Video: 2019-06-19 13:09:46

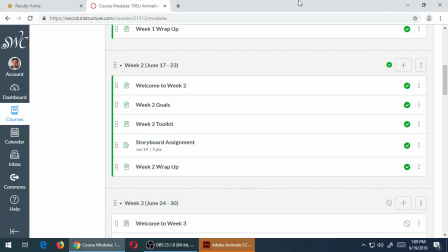0:00 All right, so today is day four of the class, week two. This is week two, day four. So we've got week two going on with some items here. So I had mentioned in the, this is just for your information for the moment.
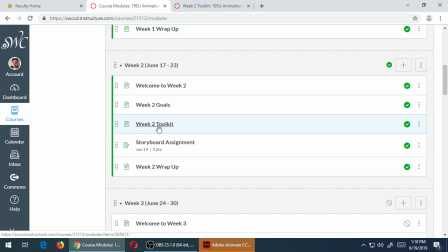0:20 You don't have to go to here, but on week two, toolkit, usually I have some sort of link or some sort of useful thing in the toolkit every week.
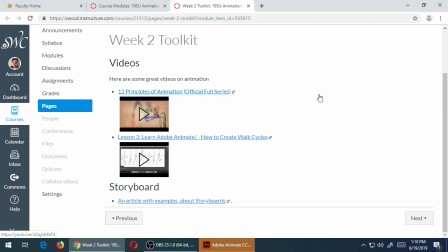0:29 And if you haven't seen these videos, I recommend that you do see them. Have any of you started to watch any of these videos that I added here supplementally to here? A few of you? Okay, good. If you haven't, let me do just a little quick preview of this one. If you're deciding which one you want to watch, I definitely recommend the 12 Principles ones.
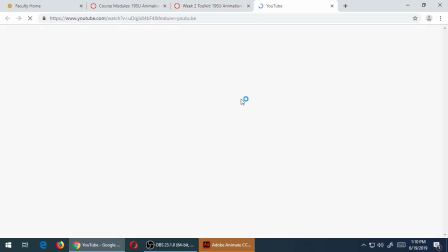0:46 I'm not gonna play the whole thing.
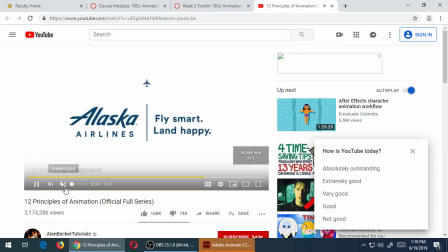0:49 I'm just gonna watch a few minutes of it after the ad, because there's some really useful content in here.
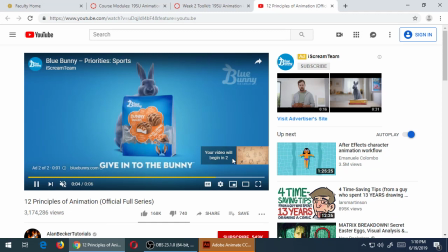0:56 Too many ads. Oh yeah. Well, good thing I have an ad block.
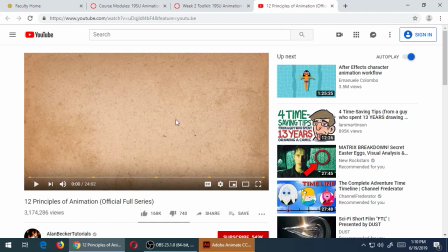1:02 Okay, so let's watch just a moment of this.
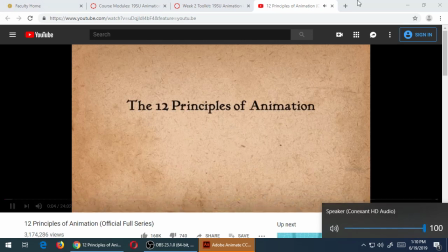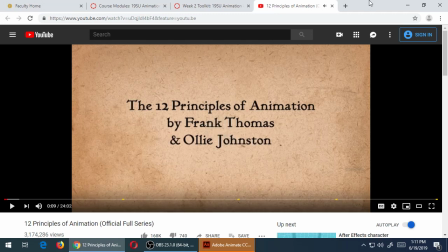1:14 So I'm just gonna jump around a little bit, but this guy, he's got 3 million views on this.
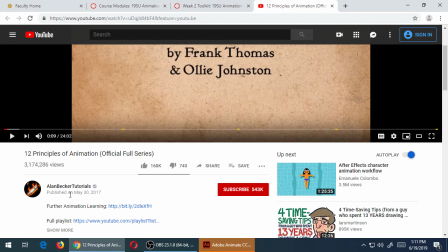1:19 This is Alan Becker Tutorials.
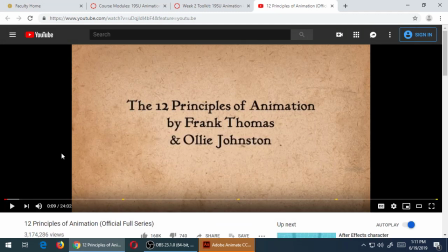1:21 He's doing a very cool video, 24 minutes long, about the 12 principles of animation, which are also listed in these various books that I have here if you want to check them out. What I like is that he shows you the concept, but what you might see in the book.
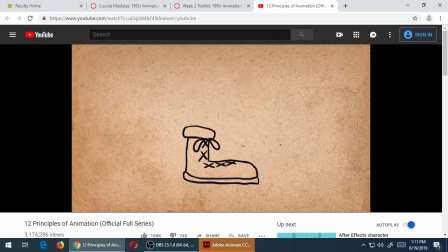1:36 So there's squash and stretch. See, even without sound. See how that boot is falling down? He's explaining that when it hits the ground, it kind of like squashes a little bit.
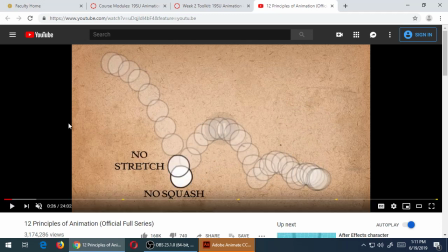1:45 The bouncing ball is the classic technique. When it hits the ground, it squashes to show that it hit a surface. When it's falling, it also stretches to show that there's movement.
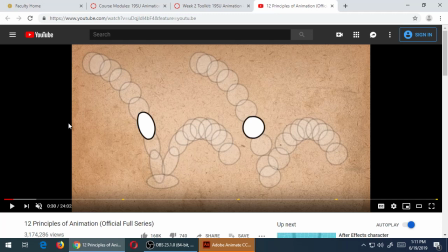1:58 And again, watch the video yourself, but he's contrasting how there's an object that moves without any squash and stretch, without any exaggeration. It looks too stiff and fake. But interestingly, when you make it exaggerated, when you make it stretched out, when you make it squashed, when it hits something, it actually looks more realistic.
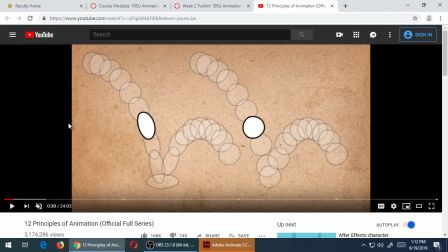2:16 Even though dropping a real ball in real life, you don't see it actually change. If you look at it like microscopically, it does actually squash and stretch. If you look at anything in slow motion, you watch slow motion video, you realize how much things really change that you don't think about it.
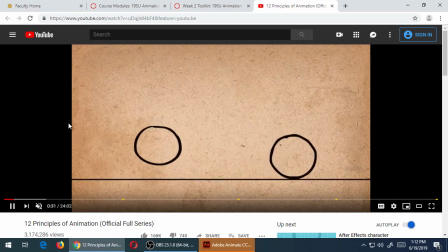2:31 So in animation, adding these things, and he's going to show an example with like a person in a moment.
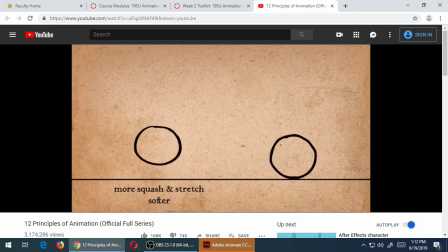2:37 Obviously, with a ball, it makes sense that, okay, the one on the left looks like it's a really, really rubbery ball. The one on the right looks like it's a coconut or something. It's not going to deform as much as the one on the left.
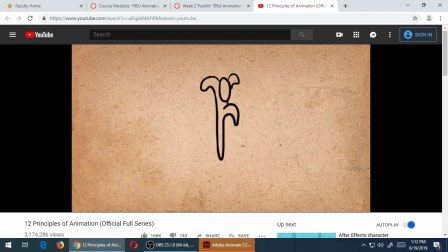2:49 Okay, here it is with a person. Look at this, how he's dropping down, and then there's a little stretching and then a little squashing as he hits the ground. You know, the classic dropping down anime pose. Let me go back on that one again.
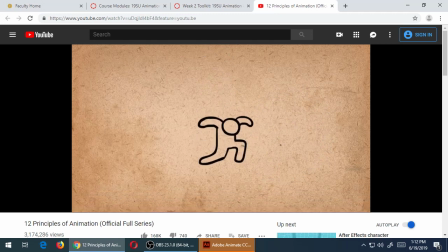3:02 So doing this with your characters as well, stretching them when they're moving, squashing them when they're stopped.
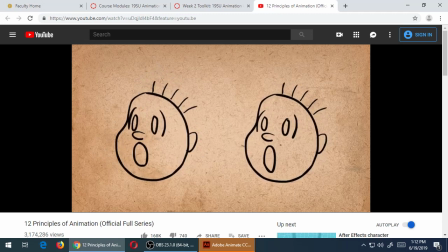3:10 Well, it also works with expressions and things. Look at the one first on the left with no squash and stretch. Okay, nice expression. He's surprised. But then he adds the squash and stretch with a little bit of like really surprise, like squashing down, stretching up, surprised.
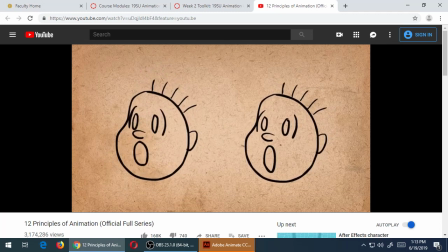3:27 These sorts of things in not in every type of animation, of course, but in this type of classic Disney or Warner Brothers animation, they do this a lot.
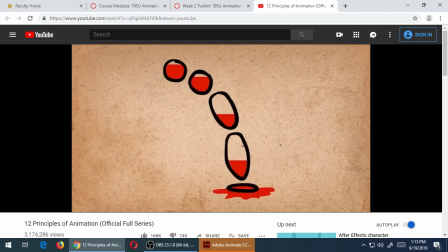3:38 The Bugs Bunny and Donald Duck style of animation, you see that much more, perhaps a little less in anime.
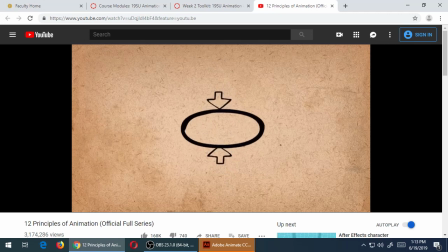3:46 But if you look at anime too, there are these wacky expressions and stretching out and squashing that they also have there in a lot of forms of animation.
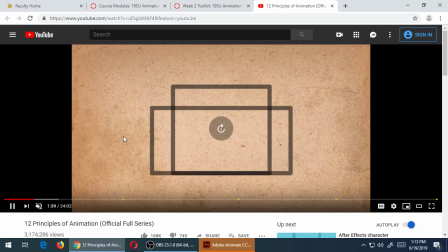3:54 So this is, a 20-minute long video. Let me jump over a little bit over here. Actually, there's chapters right here. I'm going to jump over to staging. This is all about preparing a scene.
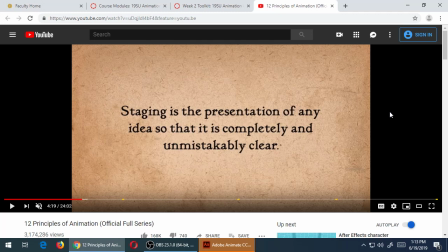4:08 Staging is the presentation of any idea so that it is completely and unmistakably clear.
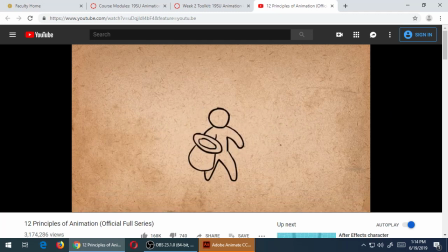4:13 So basically, don't confuse the viewer. It'll show you right here, like, okay, he's going to take out something from the hat.
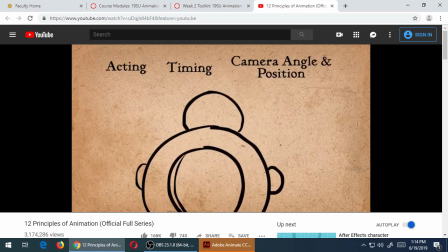4:21 Oh, it's a rabbit. So all of that about like really explaining what I'm about to do.
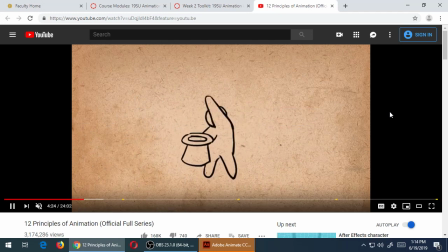4:27 Let me back it up right here. I've got a hat here. I'm about to reach in and grab it, and I've got a rabbit.
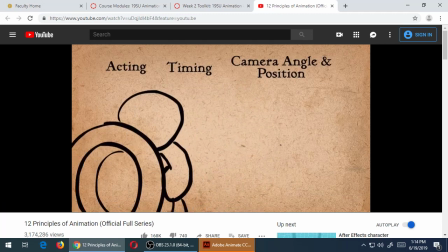4:32 So all of that is about staging, like really putting it over the top. I'm about to do something.
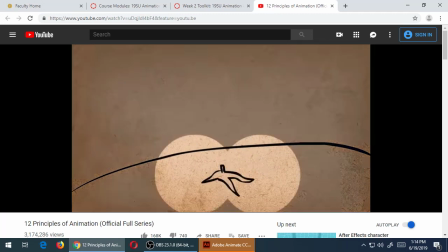4:38 What do you think is going to happen there? And everyone laughs at him. So he's saying, first there's the focus on the banana peel on the ground.
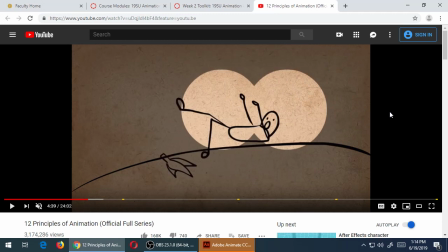4:46 Nothing's happening. Focus on the banana. Then the person is walking. Focus on the person for a moment. Then there's a slip. Focus on the person slipping. Then there's the comedy of everyone laughing.
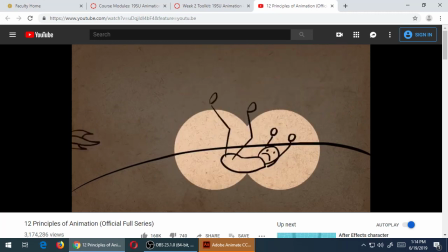4:57 Back to him. He's sad. Another example there. Now, what if it all happens all weirdly?
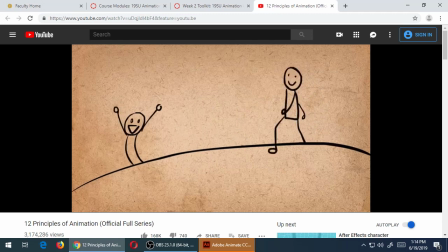5:02 He shows the example without good staging. Like, what am I looking at? That's happening, it's too fast.
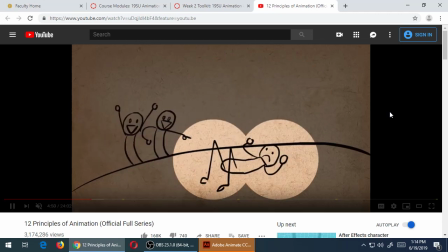5:07 What's this? Why is that? So staging, see again there, staging is all about focusing on one thing at a time.
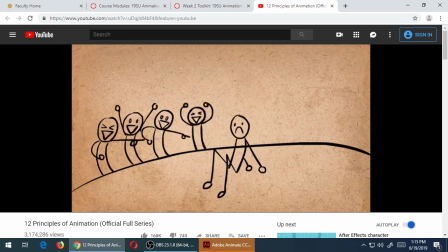5:15 It's kind of hard sometimes to think about it that way. I have this amazing idea. I want to draw it.
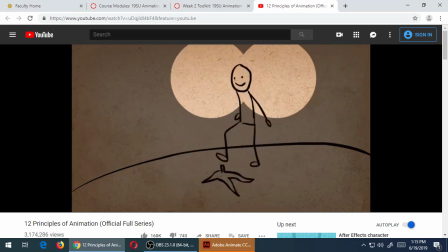5:20 I want to animate it. But you need to kind of slow it down, focus it, so that one idea is happening at a moment at a time.
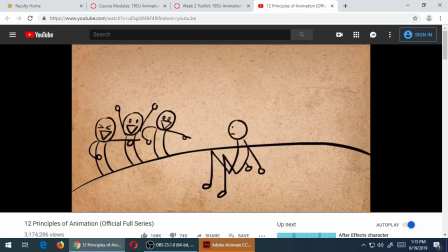5:29 Let's see what else. So again, too much is happening. I don't know where to focus on.
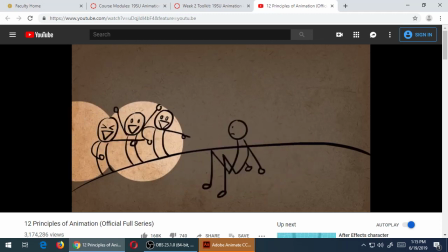5:34 Where's the comedy? So the mask, wait, the mask represent the camera?
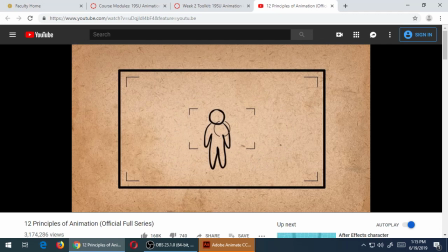5:39 Yeah, like your eye, your point of view, where you're looking at. Oh, okay. Right here it talks about, do you want to be far away? Do you want to be close up? It talks about how action,
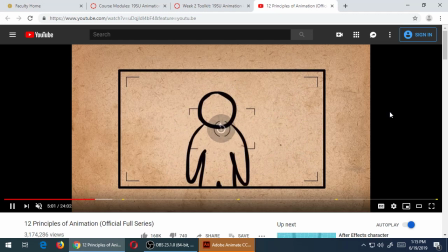5:50 you know, epic action is often very good far away, so you can see a lot of things at once.
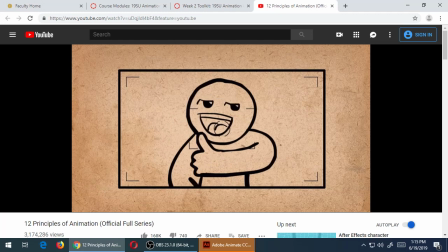5:55 Then, like, expressions are often close up to the camera. Don't put things off-center. You usually want to be somewhere on the center or the rule of thirds.
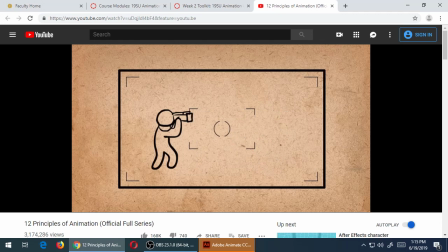6:05 And again, watch it yourself. He's talking about a lot of important things. I'm just kind of zooming through it. And, yeah, you can watch that on your own. It's really nice.
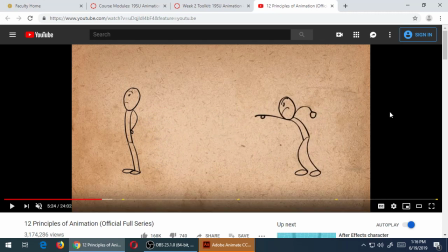6:15 And you can get a version of that, of those concepts from these books. Specifically, The Art of Cartooning. I've got two of them. And I've also got the Animate with CC. Both of these definitely have those topics. So you can see it in a specific chapter, how it makes sense.
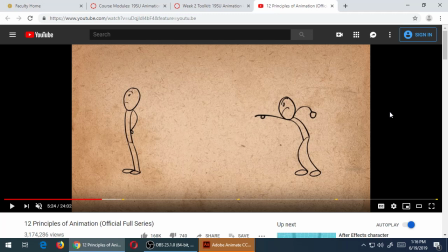6:35 I'm doing a thing that if you want to get a book, you just write your name and the name of the book here just to check it out, to show that you got it for the day. But this video is, you know, a video version, if you can hear it even better. But as we're watching it, you're getting some idea of what's going on.
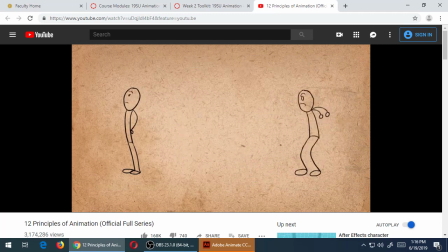6:50 Here again, it's about distracting. Like, what am I supposed to pay attention to? The bird, the juggler, you know, just focus on a little at a time.
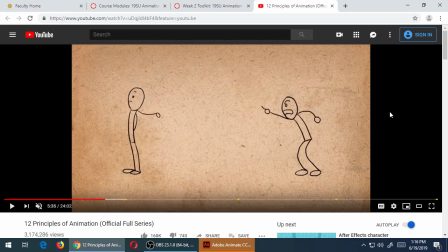6:58 So watch that video on your own. That will help you in the movie you're going to do.
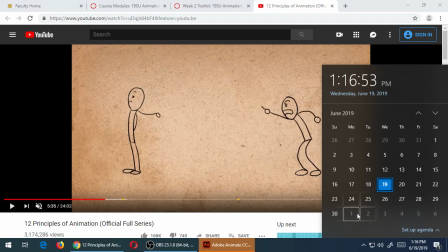7:04 That is eventually going to be due on the 1st of next month.
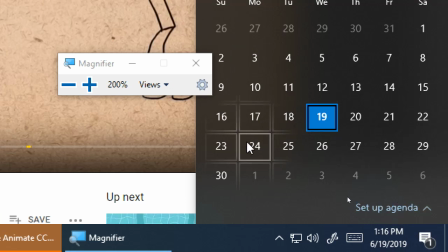7:09 So we're gonna have a lecture today, and then the 24th and the 26th, a little bit of lecture. I think what we need to cover, we can cover it, a lot of it today, and then next time on the 24th. In between, you're also going to start to work on the project,
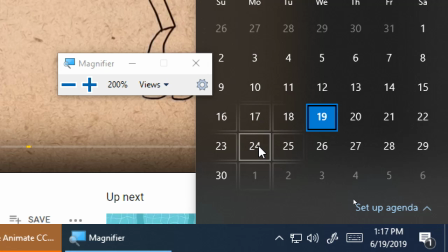7:28 and I'll give you the exact bullet points of what you need to do very soon. But I want to cover the concepts first, and then everything comes together about what you need to do exactly. And so, yeah, based on the model sheet that you did previously, you want to,
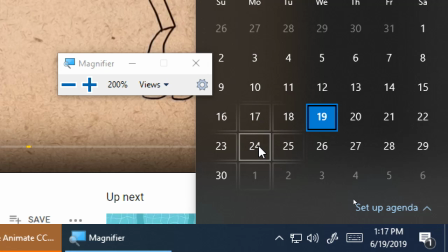7:45 I would recommend to keep using the characters that you invented before. Pick one of someone that's not here, so I don't pick on them. Who's not here?
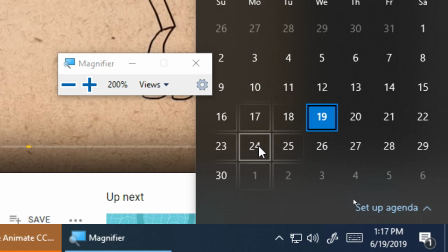8:00 Can't find one. I know I had Adans out here. Here it is, but he's not here.